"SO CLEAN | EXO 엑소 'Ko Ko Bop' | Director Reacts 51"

Hey guys, today is going to be another great day because you guys recommended to me a great song which I actually neglected for a little bit of time but today is the day where we're going to be looking at it and as you can see by the title that's going to be EXO with Coco Bob. And guys, for the people who are new to watching my channel, please leave in the comments below what you guys want me to review in the near future. This could be a song directly from your home country, it could be another kpop song, it could be any type of music videos because I am really interested to how videos are made rather than focusing on the song itself. Though I think the song is going to be always an important element to how a video should be executed. But let's not waste any more time and let's jump right into EXO, which is actually a really good music group.
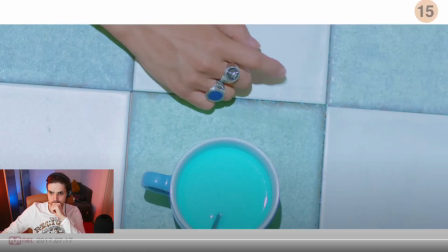[0:45]
And Coco Bob. Oh, really nice colors.
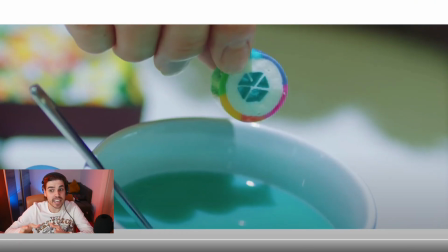[0:51]
And as weird as it sounds, the colors really fit the beat. And like I said, I know the song already, but this is the colors that I would have chosen as well. These really beautiful vibrant colors and what they did as well what i think is great is they didn't make this video too warm so far from what i see from the the colors from the video but it looks beautiful
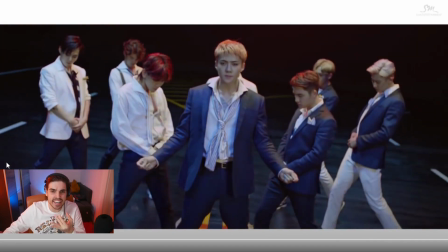[1:12]
i love these neon colors this candy color really beautiful to look at
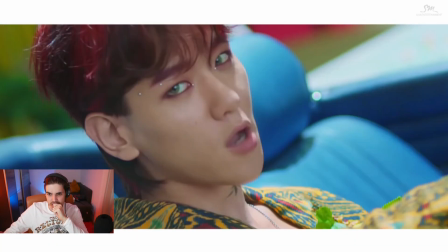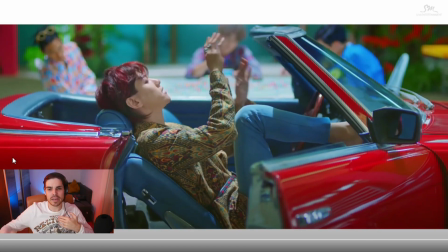[1:22]
and again i like also the way the colors keep on repeating for example this is candy apple or apple red i don't know how you like to call it i know that some people like to call it different but the colors repeat on the car on the shirts on the shirts on the
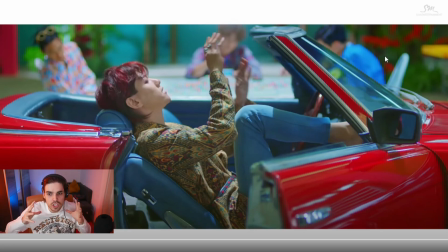[1:35]
glasses on the background the shirt and it just continues and i think this is so important when you make a music video or any type of video that you stay consistent
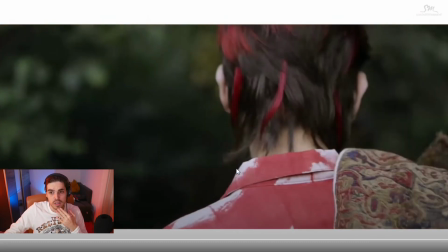[1:43]
with the colors and i hope they do this in an entire video as well oh very interesting do you guys see that
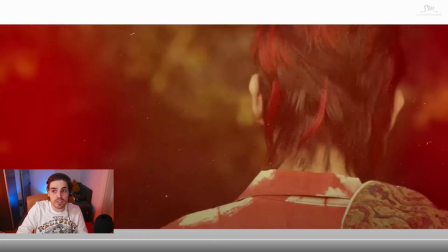[1:51]
they did here they slowly cut out from the filter and back into the filter.
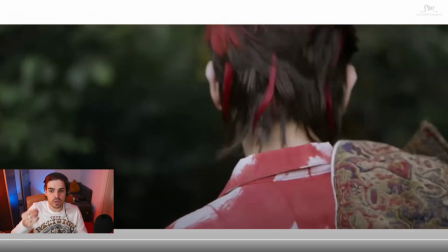[1:57]
I think this is a great way of using filters. I think a lot of people tend to use filters and just keep it on top of it, but here it kind of makes the filter less important. It's more like to say, hey we added a filter but we're still gonna play with it. We're still gonna make our own unique thing out of it by cutting in and out out of the filter.
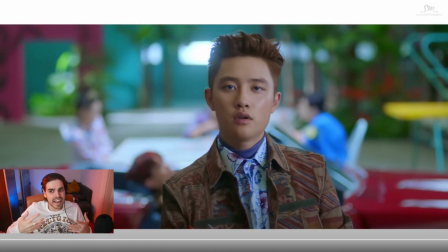[2:15]
It's something small but it adds something to the video.
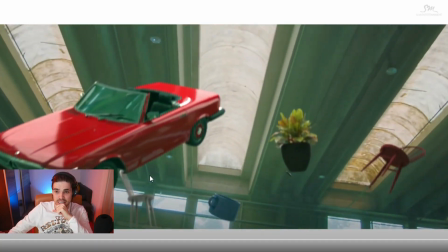[2:20]
I love the colors. the colors are really just amazing whoa what was that
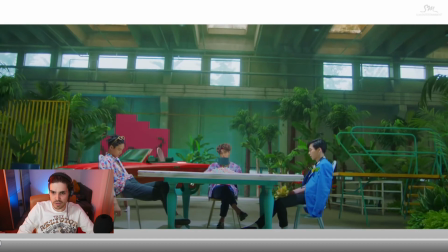[2:25]
are those cars all real i'm curious how they did this but what they could have done here because i
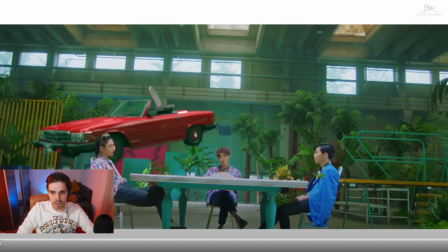[2:34]
can see it this is most likely a 3d model because if you're interested if you lift up a car like
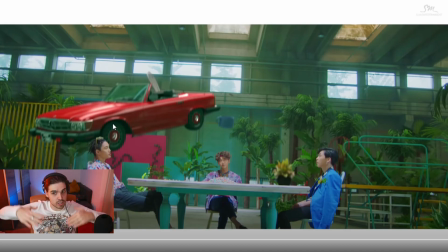[2:39]
this what basically will happen is that the wheels would sack down normally because of the suspension but this basically shows that the car itself and what else flies and this part are basically 3d models they're 3d models rendered inside of a video.
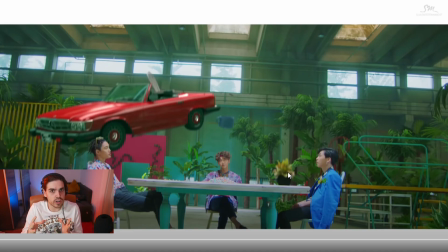[2:52]
Super cool, super complex. I don't even know maybe they used a real car as reference and they just added this in a post but they did a really good job with it anyway.
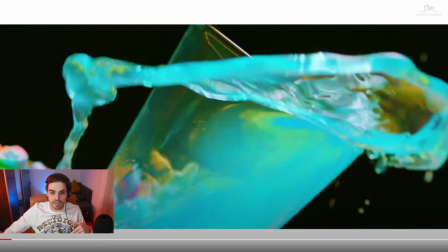[3:05]
Also the editing is very unbeat it's very clean so far. Oh yeah the choreography.
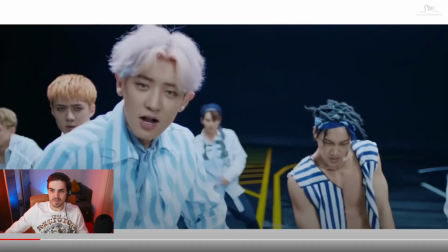[3:15]
Again playing with the filters. Let's see what they do with the drop.
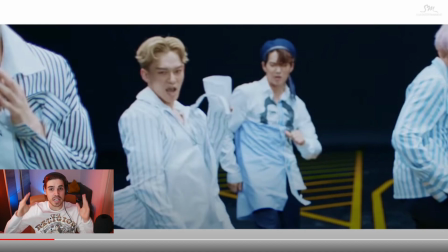[3:21]
Before I even go with the drop I just want to say this is exactly how I would edit a video. For the people who watched my videos in the past I always edit on beat I think the music the musical notes the snares the drums the bass whatever you want to go on off you can use any of those moments to basically cut your videos and they do a fantastic job here it's
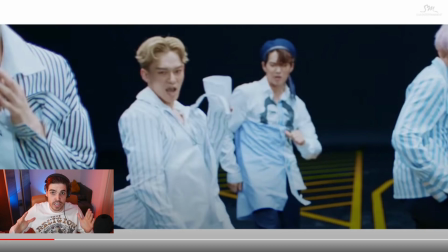[3:39]
very snappy but that's the way I like it I think this is really really really good oh
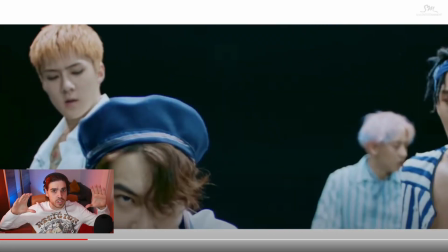[3:52]
I love the camera angles as well I always say this as well in most videos if you got like someone looking with the camera and being part of the camera and trying to move with the group instead of just being stationary it makes the video so much more dynamic and here the focus
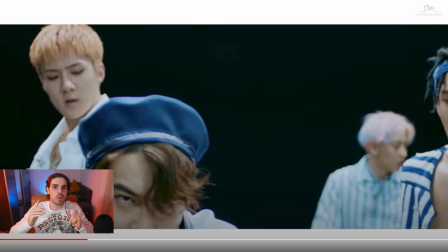[4:06]
is on the entire group which I think is so important when you're doing filming with entire groups or in this case the exo group it needs to be a group work and not just one element that is always filmed wait
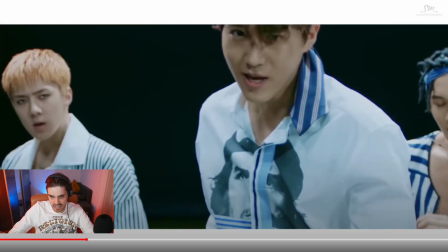[4:22]
how did they do that let's analyze this together I
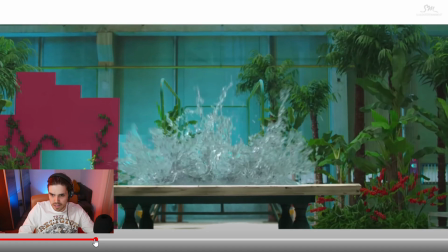[4:30]
wonder what it sorry for that i'm just gonna skip through it but did they they did a fantastic job there though
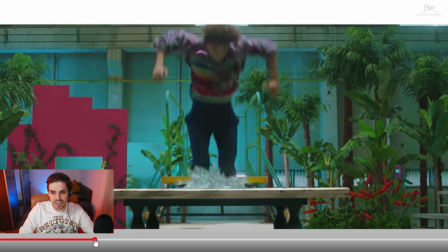[4:38]
like this looks super clean i'm curious if if he really jumps i think the water is fake and he's just jumping into
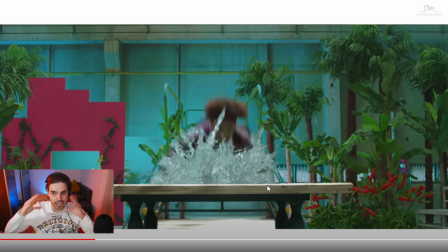[4:45]
an element and they masked it out in the bottom so these are basically two scenes glued on top of each other but they did a fantastic job it sells and it looks good what else can i say it doesn't have to always look super super super real or have to be real but
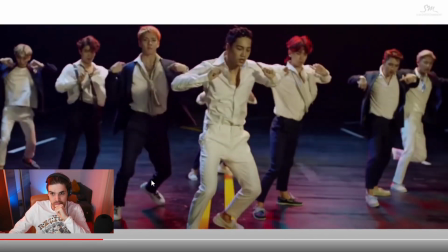[4:58]
they did a close and good job here nice cuts wow
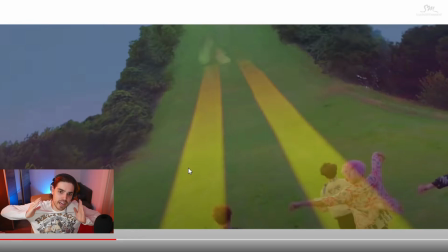[5:07]
that was really cool using this entire path upwards for the next scene to make it you know comparable with again these straight lines really really really cool this is what you call a closed eye on attention beautiful
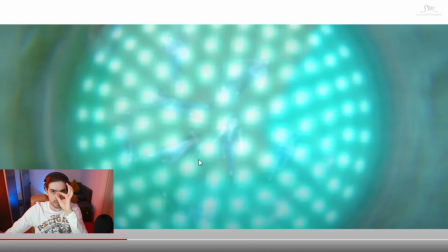[5:25]
also i love how all the information is in the middle everything is easy to follow my eyes don't have to go left, right, up and down. Everything is nicely centered and very simple to follow. This I think is a very important key to making a good video itself as well.
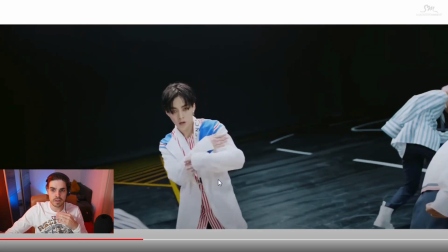[5:38]
Again, centered. Awesome. And you can kind of see it with everything that's happening.
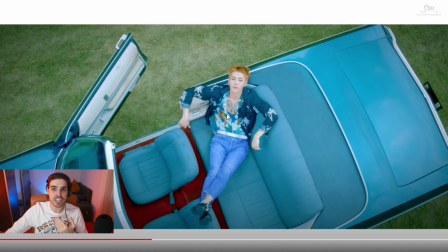[5:44]
Everything is in the middle. And I think this makes a video so much easier to follow because my eyes don't have to go left and right like I already just mentioned.
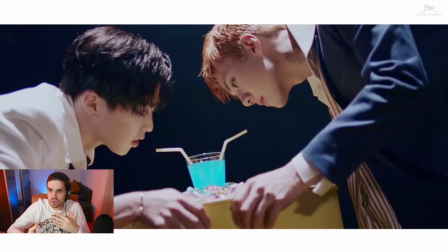[5:53]
A lot of beauty shots, but they add also a little story to the entire video which i think is always important okay
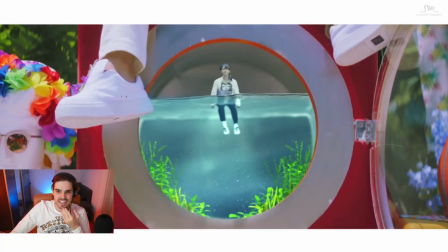[6:04]
this doesn't look too good with the burgers but it kind of fits the entire aesthetic of the entire
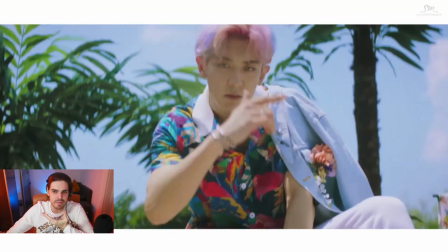[6:10]
video as well you know that it's a bit of a cartoony situation very
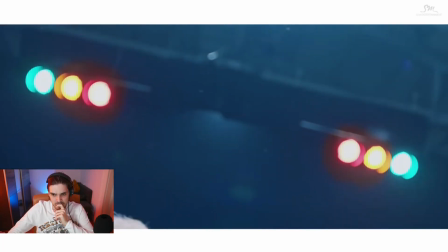[6:17]
nice editing by
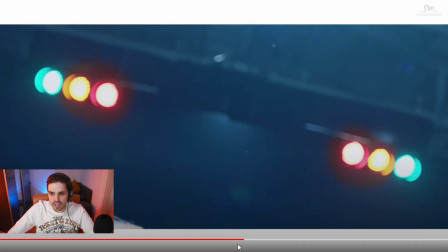[6:21]
the way i like what they did there actually do you see how they all of a sudden they zoom into this area again it's not like i like to do is i like to kind of black out and give the mind a little bit of time to think here we have nothing to
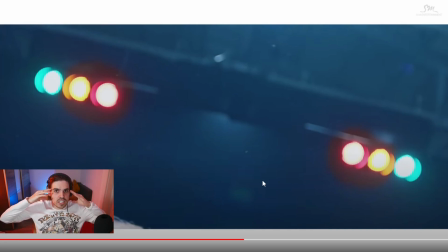[6:36]
focus on as you can see the lights are not even focused but it just gives the mind a little bit of rest to think about okay what's going to happen next i really really like this and this is different i've never used this technique i like to just black out and just pause
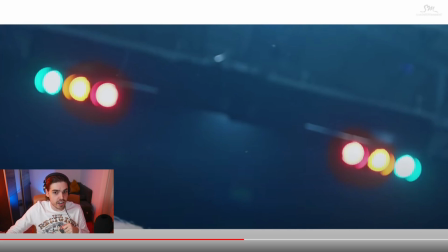[6:47]
for like even a millisecond or two milliseconds but this is fantastic as well this is a very clever way to just zoom into something that's not that important but it's nice but it's also cool how they kept their colors into the color palette with the green yellow and red
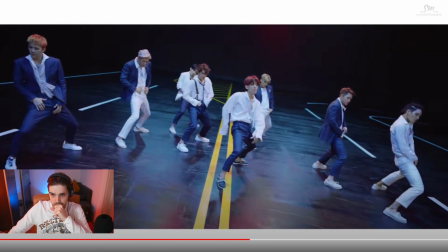[7:01]
really nice also fits
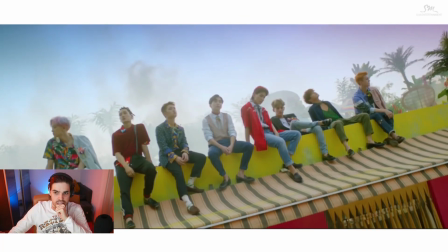[7:05]
the exo colors no with the blue and the red which are always repeating colors and i'm happy that they keep on doing this
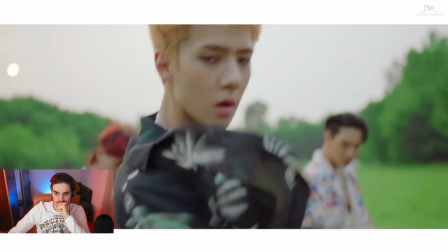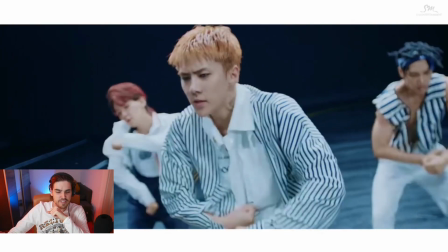[7:17]
very nice shots very creative just wasn't
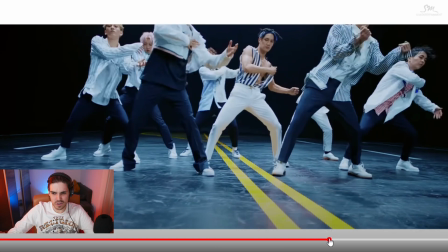[7:27]
this a uh a trend once on what was it called vine wasn't that something that people used to do they jump out of the cars and
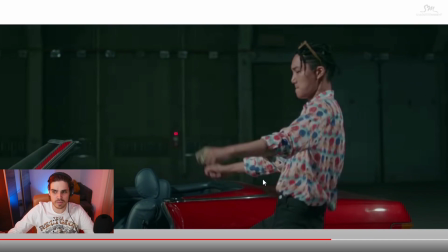[7:34]
started dancing with the cars and half of the people crash their cars because of this really stupid i'm happy that this was all in studio work and most likely all controlled this could also be that the car is being pulled of course by another car we don't know what's happening there but i'm happy this is all done in
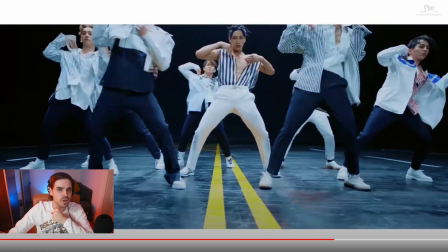[7:48]
a closed down scenario don't endanger people when driving people super
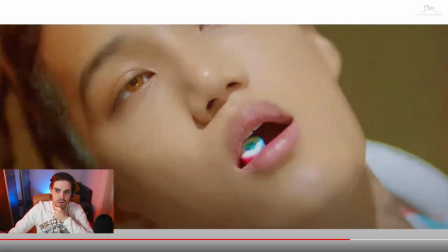[7:57]
cool